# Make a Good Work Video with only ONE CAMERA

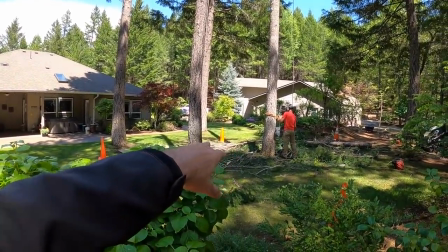So he's dropping his limbs on plywood. wood and then he's rigged
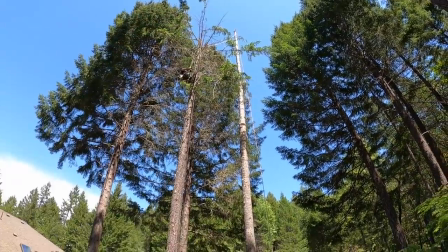this with the brush on over to here so what I'm gonna do
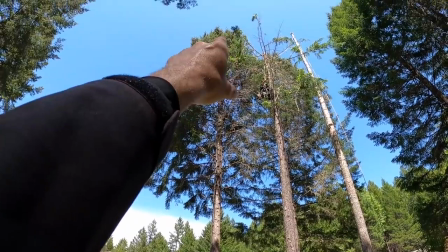is I'll go to the top of that one and rig the top over to that spar
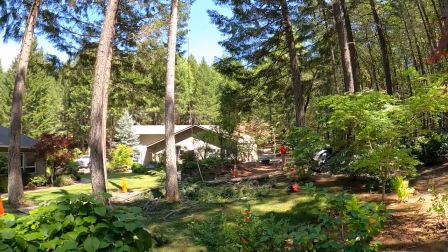it'll be closer to the vermeer and then I'll just then I'll just
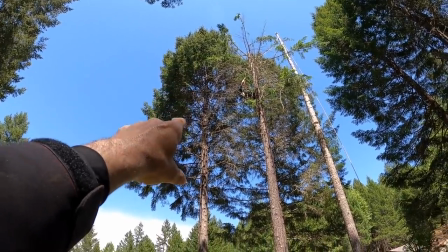rig pieces off with the brush on them then they'll be able to process them nice
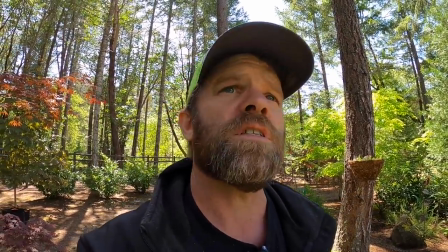and smooth and effortless and it'll be all just a big fat hooray.
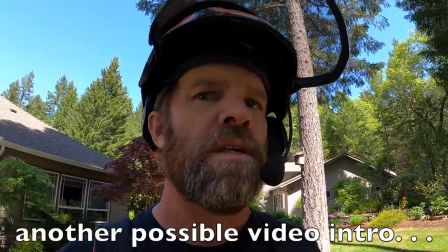What's up YouTube? So what we're going to do is we are going to cut down this fir tree.
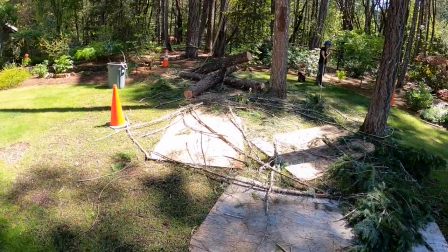This is a yard where the people are quite particular about it so that's why there's
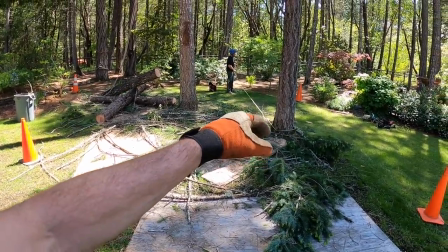plywood here in various places for the limbs that Jeff dropped earlier.
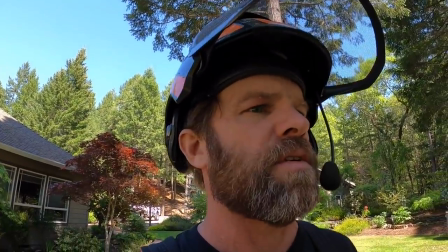So because they have quite a detailed mindset
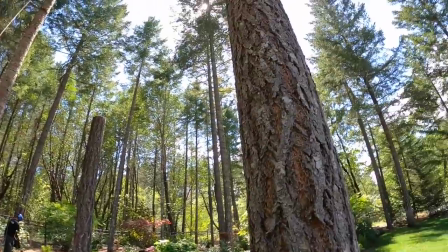about their stuff we are going to just rig this over to that spar with
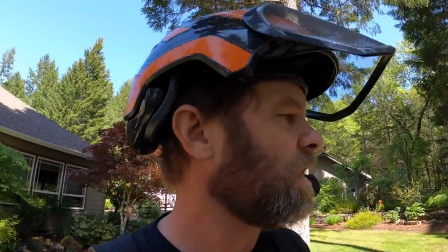the limbs and the stems all connected
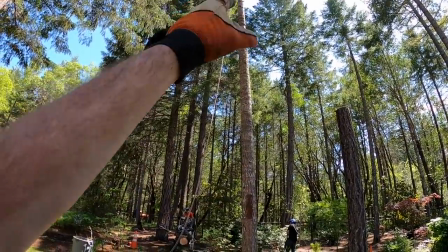and that's kind of a noodley spar but we've got the lowering device over there
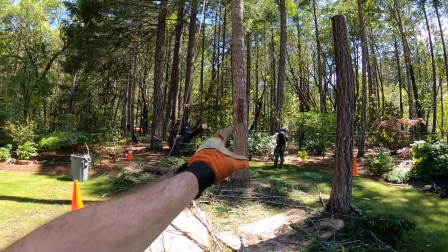and the tree over here so that puts the spar in the middle which means when
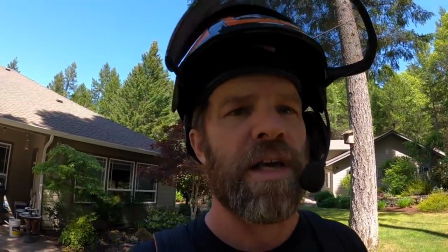it first comes off it's going to be pushing the spar down into the ground instead of bending it crazy easy.
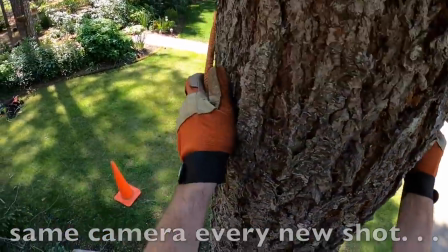So here's a video editing tip for you. When you just have one camera or whether you have multiple cameras, you have to break up the monotony of shooting only with your helmet cam. Any constant camera angle, any angle that doesn't change and it's all shot from one perspective, especially the dizzying helmet perspective will will make a video that you want to click away from so it's okay to use the helmet cam a little we used it a little when i started up so in order to get a better sequence better coverage of the sequence then you'll need to do silly things like go up above where
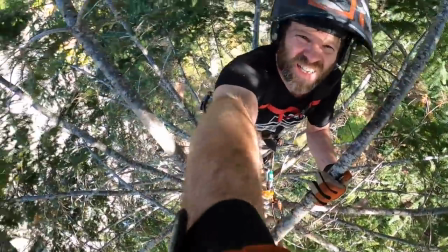you're going to climb to and set the camera like so so set the camera up
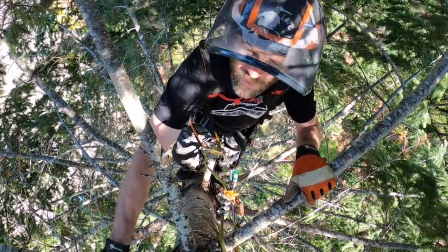and i don't do this very often but um if i want to show tell the story more than just
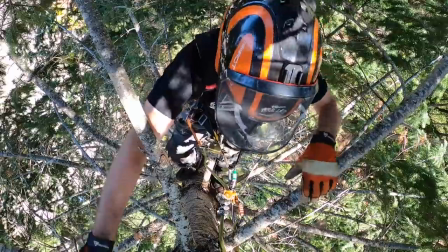get the job done i'll do stuff like this i'll set you guys right there and
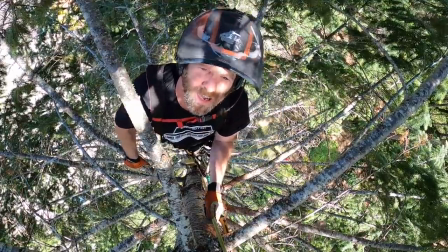then i'll drop down a bit and then i'll i'll show some of the ascent
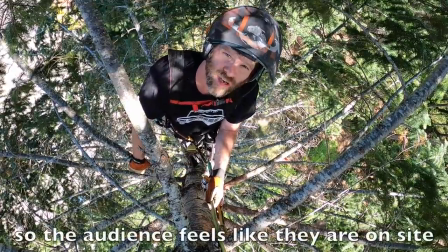just for a good story flow sequence sequence of events like so another thing don't go with just action like you ever been to an action movie like terminator 2 or something like that where you were tired when you left there's just like not enough uh bridges you know you've got to throw in a few things where something funny happens or you stop and talk for a second or you you just do something that's not quite so action